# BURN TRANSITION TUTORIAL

Hey, what's up? It's Adrian from ProductionCrate.com. And I'm Chris, also with ProductionCrate.com.
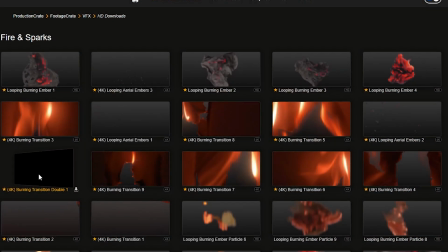0:04 Today, we're going to tell you all about our new burning transitions. These were shot practically.
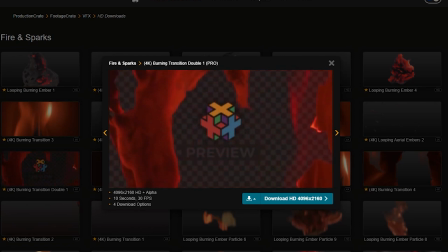0:09 We actually lit some paper on fire in front of a blue screen and recorded it in
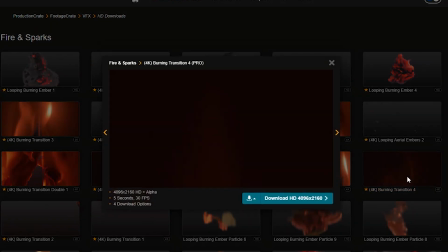0:14 glorious 4K resolution for all you creators out there to use and enjoy.
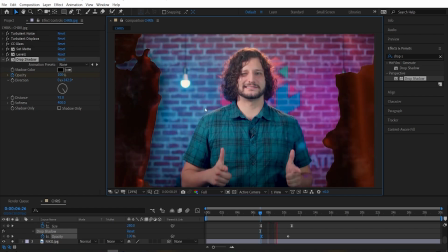0:18 We're going to show you how to use these in After Effects as well as Premiere, and it's going to be very simple.
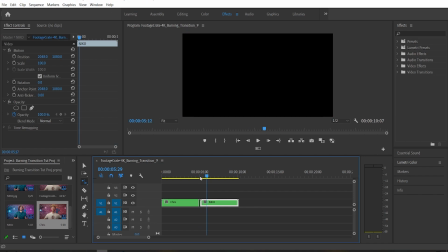0:23 That's right. Here we've got a timeline with two pieces of footage.
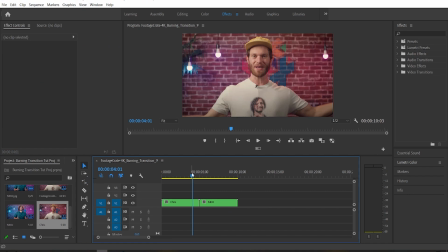0:27 They're actually just still frames of some very handsome men, but obviously you can use any kind of footage you want. If you have less handsome men, that's fine too. It'll still work.
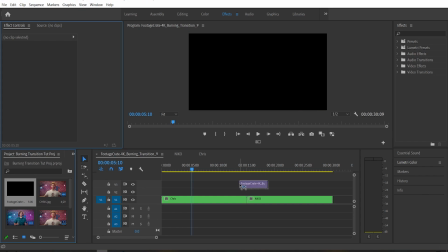0:36 We just need to grab the transition clip itself and drag it onto the timeline, and we're going to move it up to track number 3.
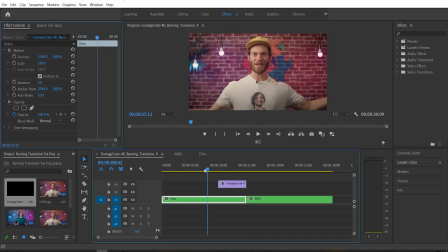0:44 Then we're going to move our first footage clip, in this case it's Chris, up to track number 2, and then the second footage, that one's Nico in this case, we're gonna drag it backwards enough so that it overlaps for the duration of the transition.
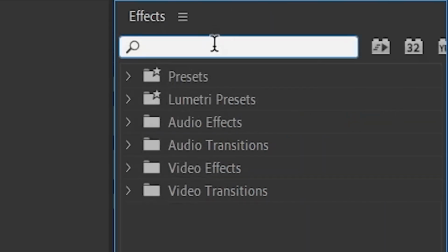0:57 Then over in the effects panel, we want to search up an effect called track matte key.
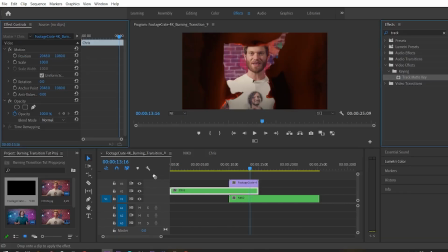1:02 Go ahead and grab that and drop it onto our first clip.
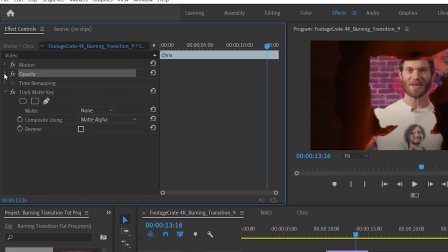1:05 Over in the effects controls panel, we make sure that composite using matte alpha. That didn't feel right. Matte alpha. Sounds like the European way of saying alpha matte. We gotta make sure that's selected, okay? And for the matte layer, we select video 3.
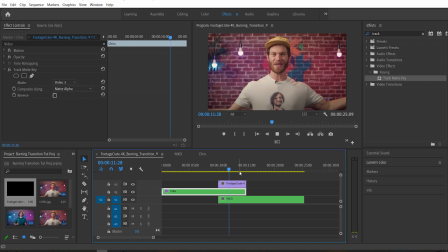1:23 Cool, cool, cool, cool, cool. If we play through that, we can see that the transition is now working, but the flames are all gone.
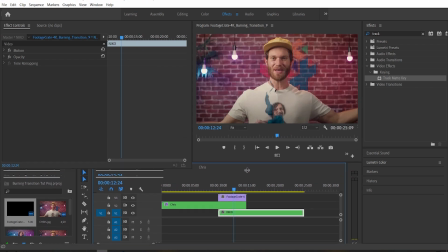1:29 That's not cool. I guess it is cool. Yeah. You know what? It's cool, I could fix it.
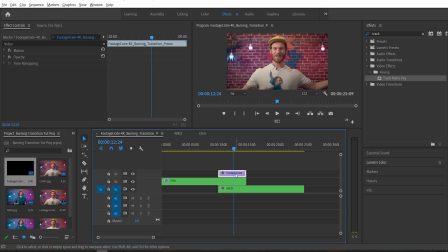1:34 In the timeline itself, just select the transition clip, hold down Alt and drag it up to make another copy.
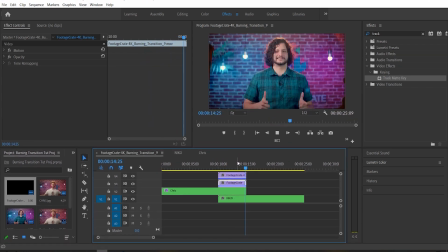1:40 Now our flames are back. Oh wait, but you can't see through them. A lot of problems. Don't worry, I can take care of that.
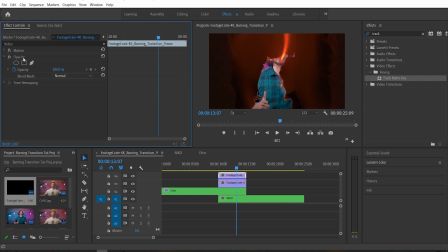1:45 In the effects controls panel under opacity, just change the blend mode to screen.
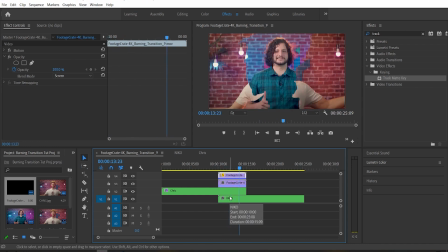1:50 Hey, great, that did it. Good job, it's working now. But real quick, we're gonna run you through another scenario just in case you need it. With a more complex edit, it might not actually make sense for you to have your first clip on top.
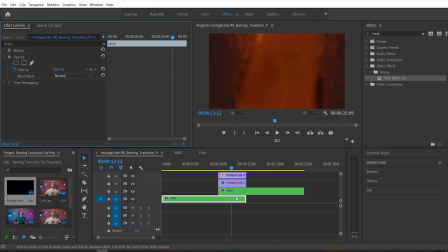2:02 You might have to have it the other way around. So here's what we're gonna do in that situation. Instead of putting the track matte key on the first clip, we're gonna put it on the second clip. And once again, we're just gonna select video 3. Now it's working again, but it's backwards.
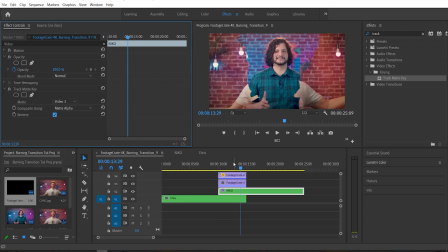2:14 So we need to check the reverse checkbox, and now it's fixed.
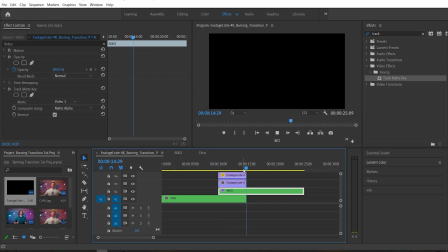2:17 The only problem is now Nico disappears at the end, which really sucks because he's a good guy to have around.
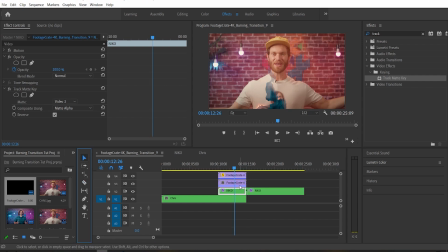2:23 That's true. Let's just grab the razor tool and cut the clip at the end of the transition and just delete the track matte key effect off of that second clip, and now it's fixed. Great job. We're just gonna hit Control Z a few times to return to that simpler setup. We could totally leave it here and it's fine,
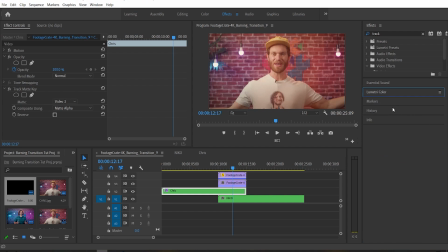2:40 but one thing we could do to help sell the transition a bit better is to darken the first clip, because things turn black as they burn. They do. Let's go ahead and move in the timeline to the point where the cracks in the paper first start appearing.
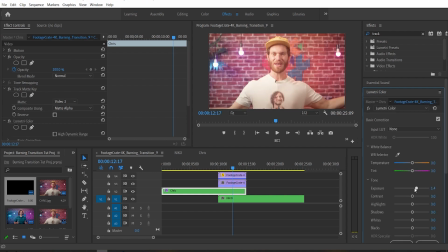2:52 Go ahead and pop open Lumetri color tab and just change something real quick. It could be anything, and that's gonna cause Premiere to add Lumetri as an effect.
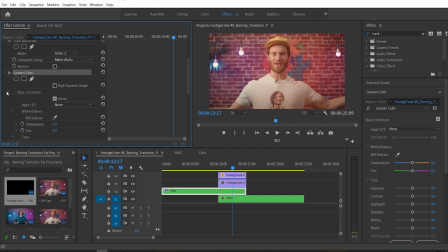3:00 Then we can undo whatever we just did, but now that Lumetri is in the effects controls panel, we can start adding some keyframes. So we're gonna set a keyframe next to exposure, okay? And we're gonna move forward until Chris is almost gone, and we're gonna turn the exposure down to darken that clip up.
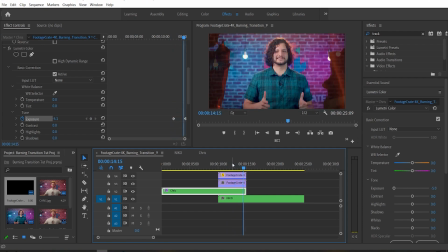3:16 Now, as it burns away, it gets darker as well, which actually puts more focus on Nico's face. So darkening makes more sense as far as actual, you know, burning goes, but it also makes the transition serve its purpose a bit better because it doesn't detract from the attention of the clip that it's transitioning into.
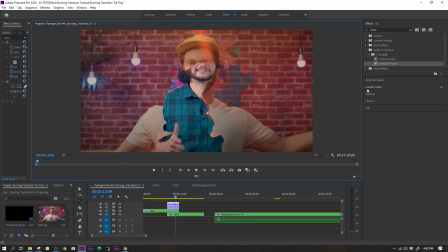3:33 We can ease those keyframes as well because we're not a bunch of animals. You can also use Lumetri on the flames themselves if you want to tweak the color.
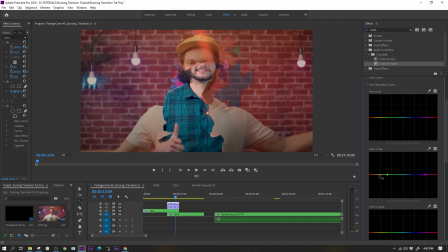3:40 Under the curves tab, you can find the hue versus hue curves and use it to turn the flames pink or whatever you want, if that's what you want to do.
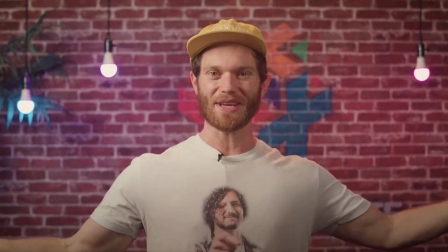3:48 Actually, pink looks pretty good. It does. So that's the basics of how to use the fire transitions in Premiere.
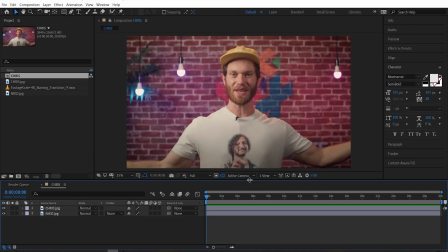3:55 Next, we can move over to After Effects for a more advanced example.
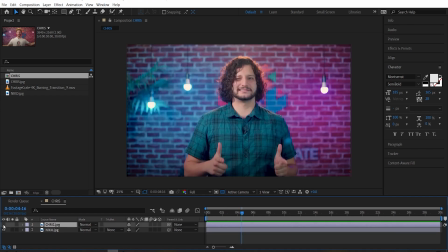3:59 All right, so here we are with basically the same setup we had in Premiere, but now it's in After Effects.
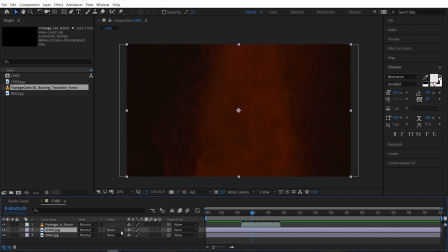4:04 We'll grab that burning transition, drag it in, and we'll very politely ask the me clip to use it as an alpha mat.
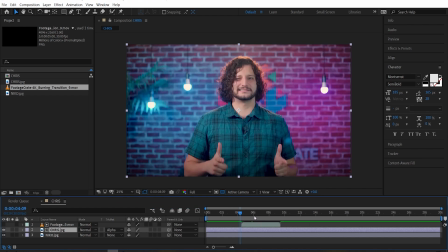4:11 Alpha mat. Alpha mat. Creators, we can't hear you. Alpha mutt. Doing that has caused the burning transition layer to poke out its own eye and become invisible. So we can fix that by just, you know, poking the eye back in. I don't like that.
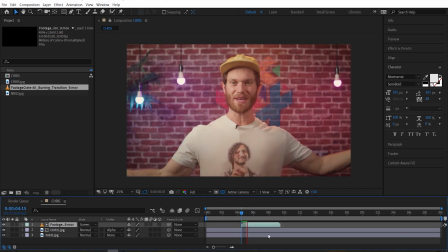4:31 Anyway, we're going to set that to a screen transfer mode, and now it's fixed. Awesome. This is basically the same thing we had in Premiere, but wow, that was way faster.
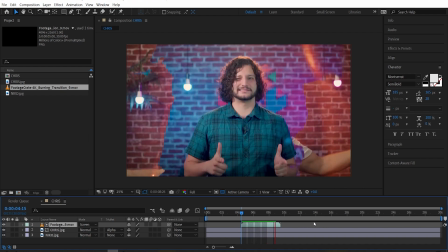4:39 Let's see what else we can do to take this to the next level.
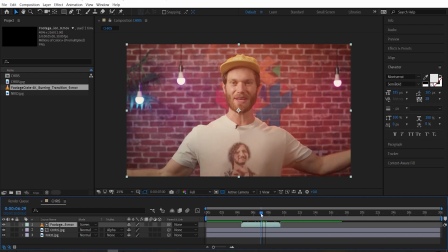4:41 First of all, we do want that darkening effect, but instead of using exposure, let's go for a turbulent noise and drop that onto the first clip.
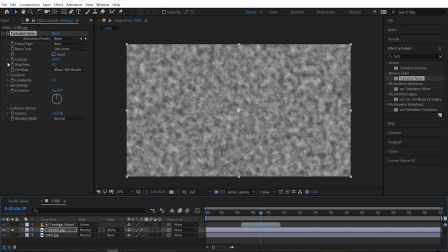4:50 Since we're working in 4K resolution, the noise actually looks pretty small, so let's scale it up until it's about the size you'd expect burns on the paper to be.
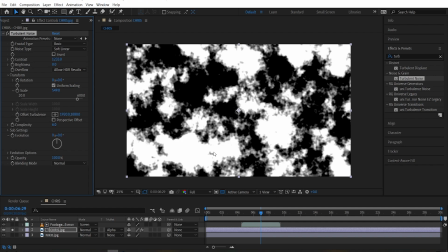4:57 We'll turn up the contrast a bit, but don't go too crazy. Come on now. Crazy craters?
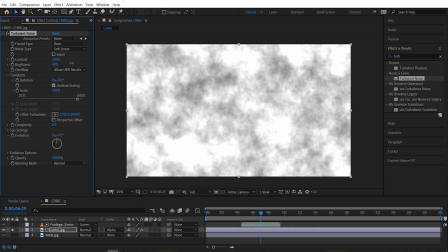5:03 Shucks. Turn the brightness up until it clips to white and set a keyframe.
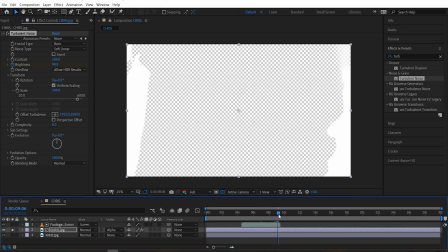5:08 Move forward until the transition is almost over and turn the brightness down until it's almost black.
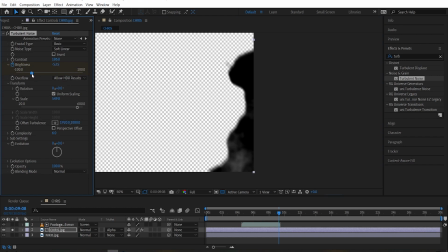5:14 It doesn't have to be all the way black, that's just gonna be personal preference. We'll change the blending mode of the turbulent noise effect itself to multiply.
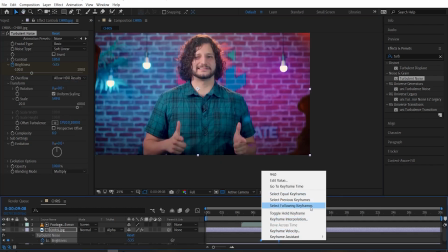5:20 Oh, and easy is those keyframes, you filthy animal. Easy. Here's what that looks like.
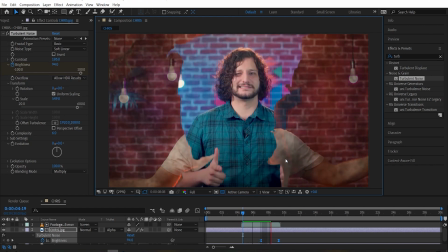5:25 It looks more like an actual burn. Next, let's see if we can make it look more like the footage of me is actually getting crumpled as it burns up. We're not actually gonna try and track the footage onto paper. That's just ridiculous. Hey, same thing.
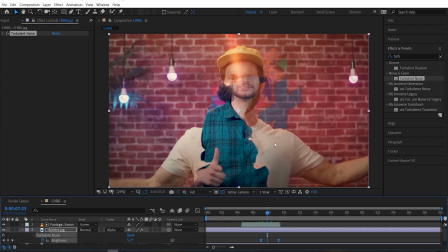5:39 Woo, cool. We can fake the look of it though with turbulent displace.
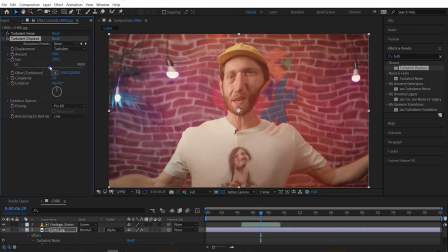5:44 We'll turn up the size to match up roughly with the scale of the paper. look at your funny face, dude.
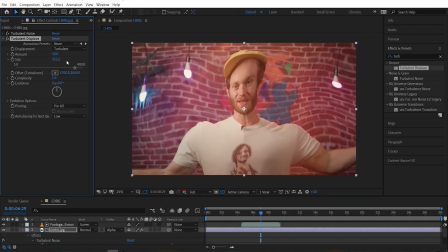5:51 It is pretty funny. Yeah, that's true. All right, we're gonna turn the amount to zero, fix Chris's face. And we're gonna set a keyframe for the amount and for the size.
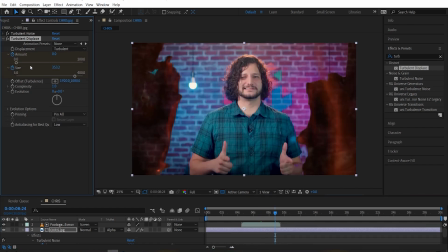6:01 We're gonna move forward in time and turn the amount up until the footage starts to look wrinkly.
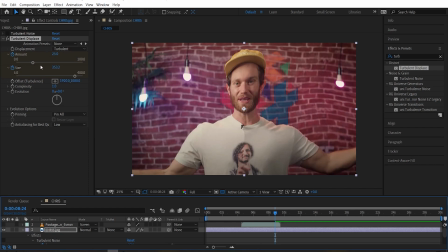6:06 We'll turn off the other effects right now just so you can see what we're doing. We're gonna turn the amount up until it starts looking like crumpled paper like we said, and we're gonna turn the size up a bit as well. Oh, hey, Chris, you look buff now, dude. Ooh, a lot of plastic surgery going on in this episode.
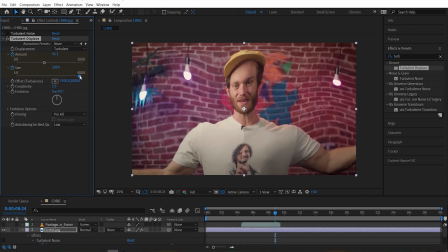6:20 Nice. So right now, as we turn up our size, the noise scales from the middle, and that's great because of the transition that we picked.
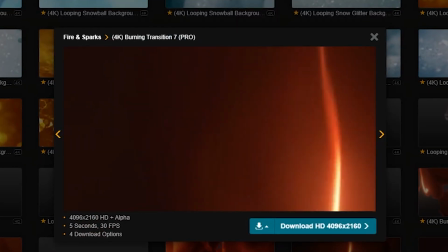6:26 The paper splits right up the middle, but if you picked one that's more off-center, you might wanna move the offset turbulence to match that.
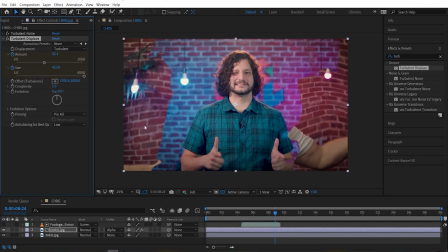6:32 Let's turn all of our other effects back on and see what we got. Looking good. Next, we want to add some highlights here on the edges to help sell the idea that this is a 3D piece of paper.
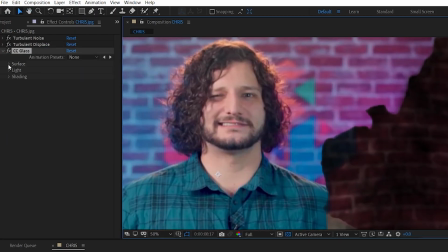6:44 Let's apply CC glass and set the surface bump as the transition itself, and then play with those settings until you get what you want.
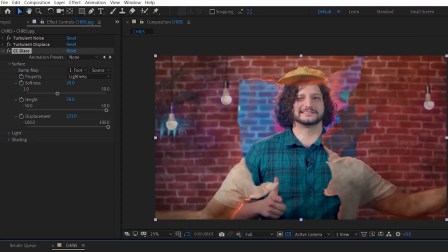6:52 We're going to want some highlights, but also some displacement around the edges as well, so they kind of look like they're curling up.
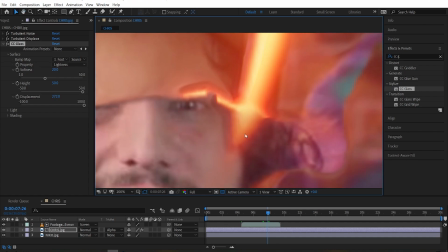6:57 On the transition clip, the flames do have some alpha to them, so using this clip as an alpha
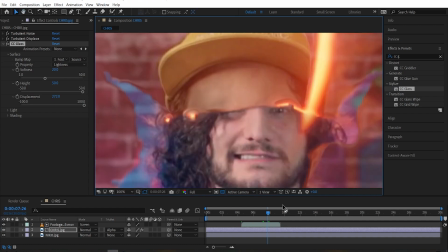7:04 Alpha matte technically causes some defects where you can see the original clip right through them.
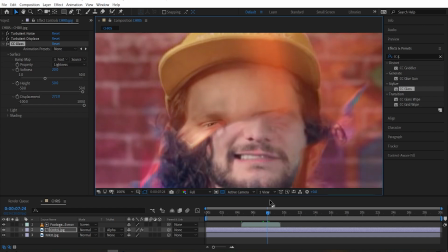7:09 To be honest, we can't actually see this happening at all, but fixing it will help with the next several steps.
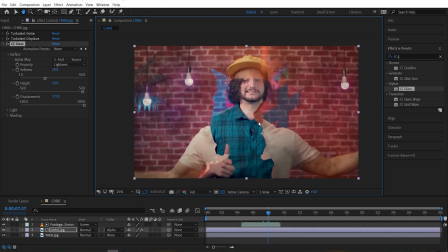7:15 So we're gonna go ahead and do it. Let's disable the alpha matte on.
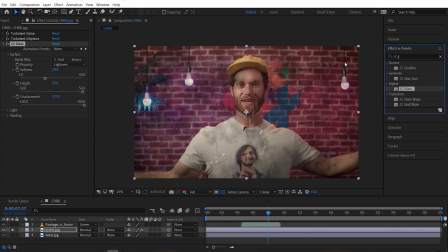7:19 I'm sorry to see it go to on that Chris clip, and we're gonna add an effect called set matte. Not the same ring to it, you know. We're gonna select the burning transition as our matte.
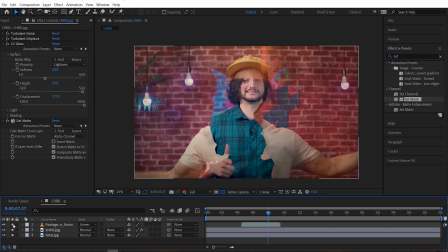7:29 Now it looks exactly the same, but After Effects is just achieving this look in a different way.
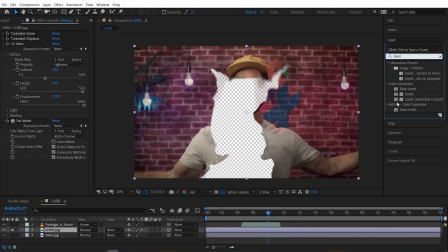7:34 So now we can add a levels effect and set the channel to alpha and then choke it in a little bit
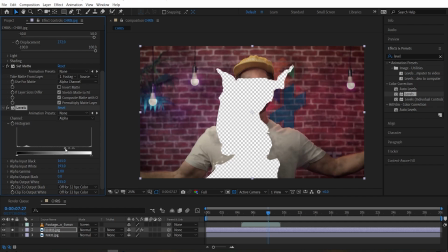7:39 so that the flames are no longer showing up and we're just getting a somewhat harder edge around the paper.
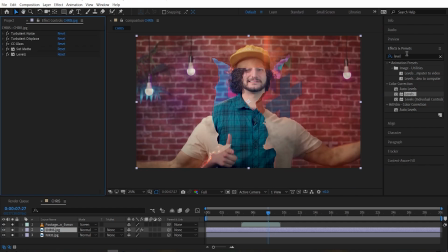7:43 And that's going to allow us to do a few more things. For example, we can add a drop shadow effect to help sell the 3D-ness of it all. Drop shadows are pretty controversial. I like them. Adrian likes them. I don't really.
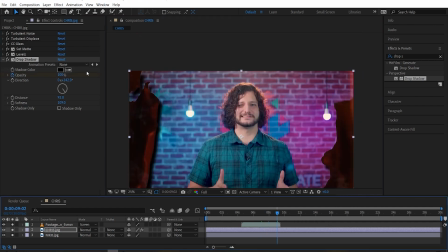7:56 So use them if you like them. Don't if you don't. Here, we're going to have the drop shadow pretty strong at the start, but it's going to fade out over time.
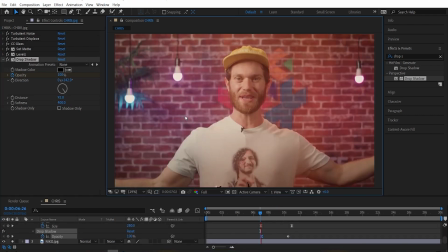8:03 Just add a tiny bit more depth at the beginning of the transition.
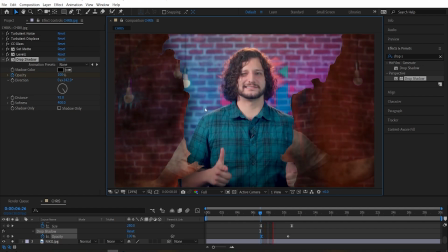8:07 And again, this is something we wouldn't as easily have been able to do using the normal alpha matte workflow.